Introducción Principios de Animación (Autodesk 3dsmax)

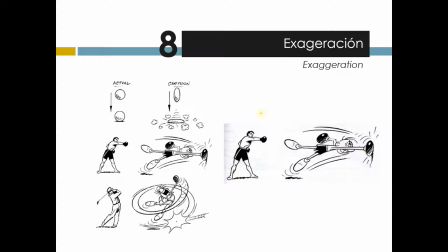(12:19)
Pues normalmente veríamos algo así en un golpe de boxeo, pero en las caricaturas podemos llegar a generar,
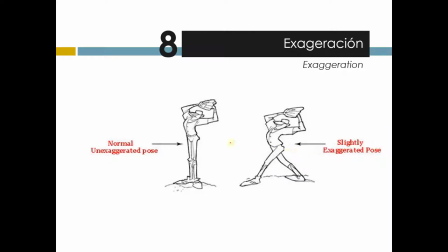(12:26)
digamos, un montón de cambios que lo van a expresar mejor.
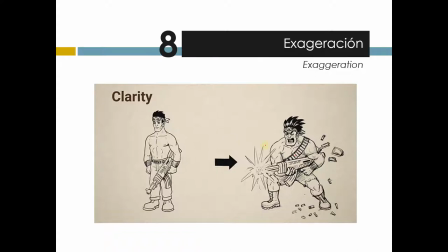(12:31)
Aquí, pues, tenemos otro ejemplo ya más como en el diseño.
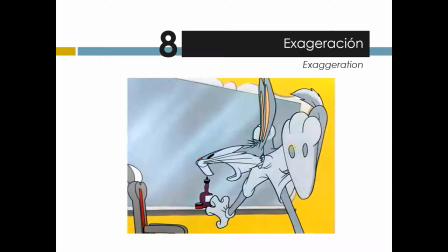(12:37)
Este es muy común.
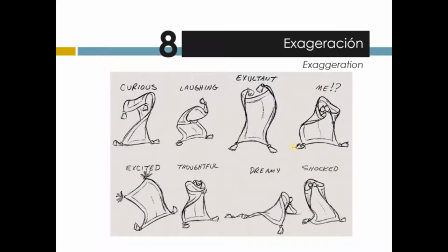(12:43)
Bueno.
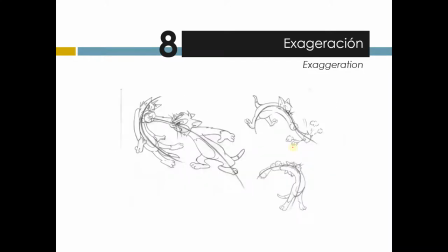(12:47)
Eso es. Ahí tenemos.
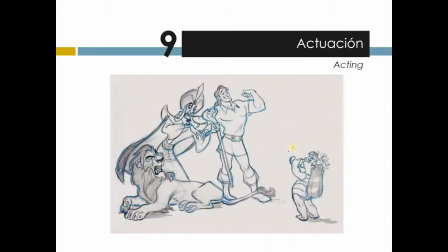(12:52)
Actuación, pues aquí, pues obviamente ya juega un papel muy importante todo el tema de vida que le dan o la caracterización que le dan al personaje. Pero ya es un conjunto de aplicar todos los otros principios que hemos visto hasta el momento. Pero es darle como ese tipo
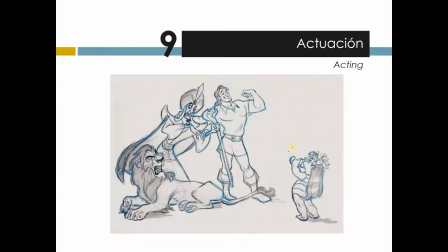(13:10)
de manifestaciones frente a una situación al personaje que sean reales y, o carismáticas, diría yo de alguna manera.
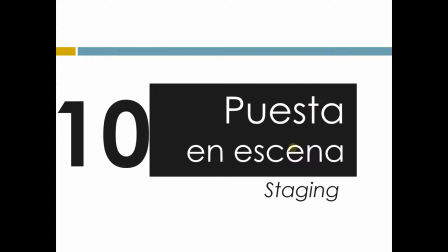(13:17)
Pero lo importante es que también es considerado un principio de animación. Puesta en escena es más como el tema del layout, poder ponerlo en el encuadre.
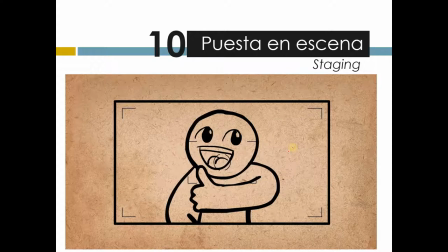(13:25)
Y por eso es tan importante las cámaras, para uno delimitar el espacio que va a animar. No todo lo vamos a animar en una cámara secuencia, no todo lo vamos a animar en un plano general. Es muy importante hacer primeros planos para poder mostrar eso que queremos transmitir.
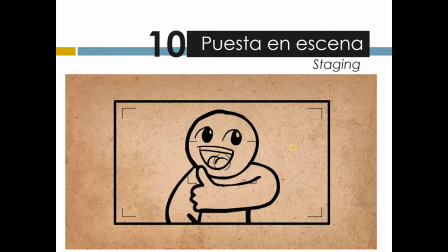(13:41)
Y para eso pues están las cámaras, que para eso todo hay un lenguaje audiovisual bastante extenso que nos puede ayudar a fragmentar la historia. Si no, pues estaríamos viendo una obra de teatro en plano general. Pero la magia del cine, o en este caso la de la animación,
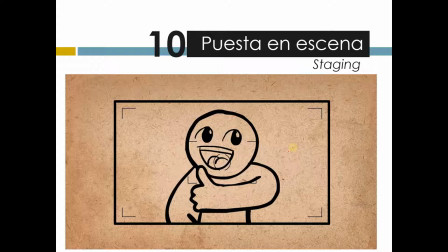(13:55)
es que nosotros podemos fragmentar la escena y mostrar concretamente lo que queremos revelar de la historia.
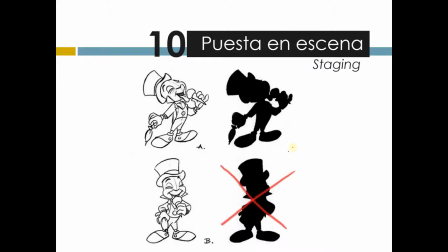(14:03)
Bueno, puesta en escena. Es muy importante también los puntos de vista de la cámara. En ocasiones, esto es una prueba muy buena que uno solamente con siluetas alcance a percibir la acción del personaje. Entonces, en ocasiones, por ejemplo, esta puede ser evaluada como incorrecta porque, digamos,
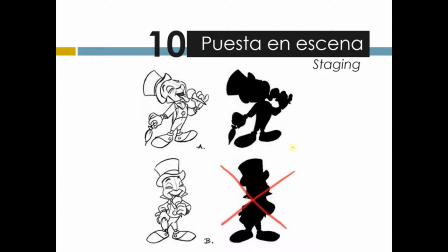(14:21)
en un ambiente de iluminación más oscuro podríamos hasta estar confundidos. En cambio, miren que aquí la silueta defiende muy bien la acción de la puesta en escena.
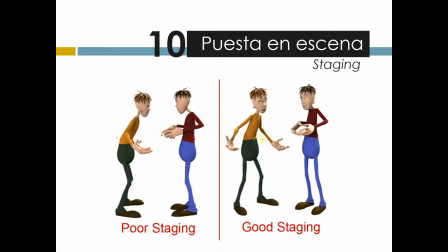(14:35)
Bueno, aquí igual, sobre todo para verle los dos brazos a los personajes, es mejor esto.
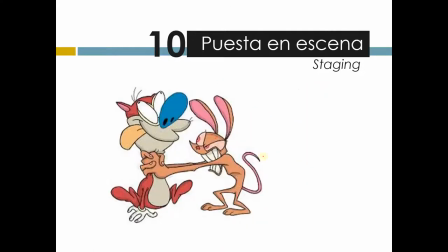(14:40)
En este caso no solo se gira la escena, sino también los personajes. También hay
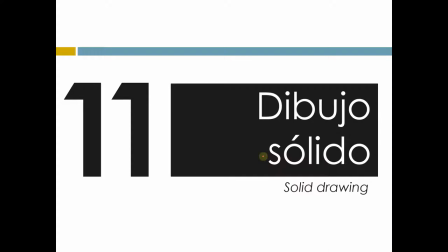(14:48)
otros dos principios que puede que no apliquen mucho en 3D, porque uno es más fácil conservar la forma en cuanto al volumen, porque las personas que hacen rigging nos dan controles que tienen límites. Pero en dibujo se tenía que conservar la figura a pesar de que estuviera en movimiento o no estuviera.
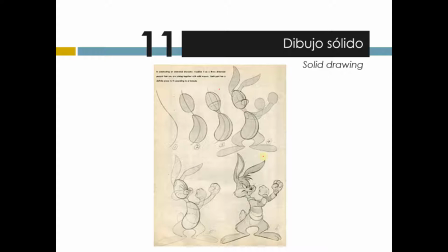(15:07)
Entonces es muy importante que todo el tiempo se conserve el peso y el tamaño de la figura, a pesar de que se esté sentando o parando. No vaya a ser que cuando esté sentado sea más alto o cuando esté parado sea más pequeño.
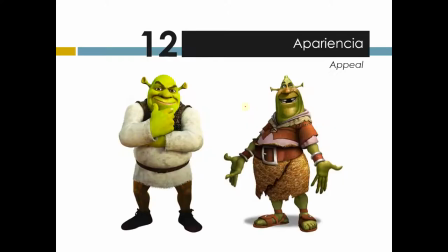(15:21)
No, esto es un dibujo sólido. Y obviamente el tema de la apariencia.
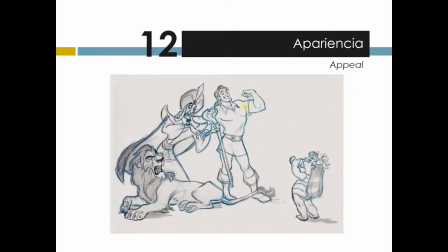(15:26)
Hay
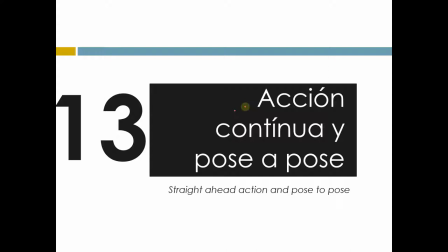(15:30)
muchísimas técnicas que nosotros podemos emplear para animación, pero este habla más que todo de eso, de la forma en cómo animamos.
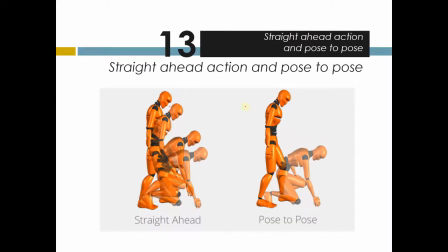(15:39)
Puede que haya alguien que le parezca más cómodo ir animando el personaje y llevándolo por el camino que quiere lograr, o haya uno que lo tenga más claro y ya sepa, vea, él está parado y luego está sentado. Entonces, estos son dos técnicas: Straight Ahead, que vamos construyendo a medida que vayamos avanzando en la línea de tiempo,
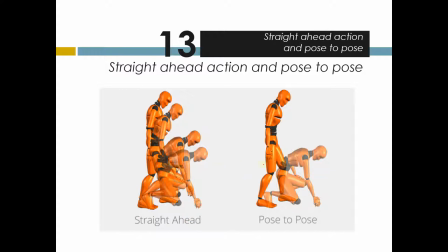(15:56)
y Pose to Pose, que efectivamente ya se tengan claras las posiciones.
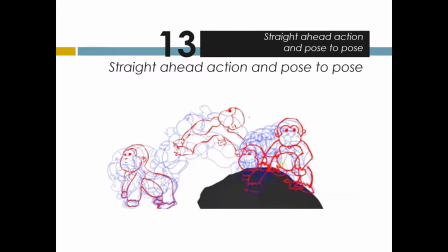(16:02)
Entonces, míralo acá. Este, por ejemplo, es Pose to Pose. Ya se tienen las poses claras por donde va a ir el chimpancé o el gorila. Y obviamente ya pues con esto nos ayudaría el 3D a las claves.
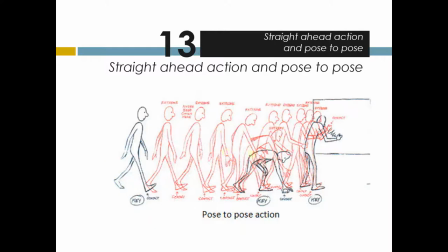(16:19)
Pero en dibujo pues había que dibujar uno a uno. Aquí tenemos otra de pose to pose. Parado, recoge y usa.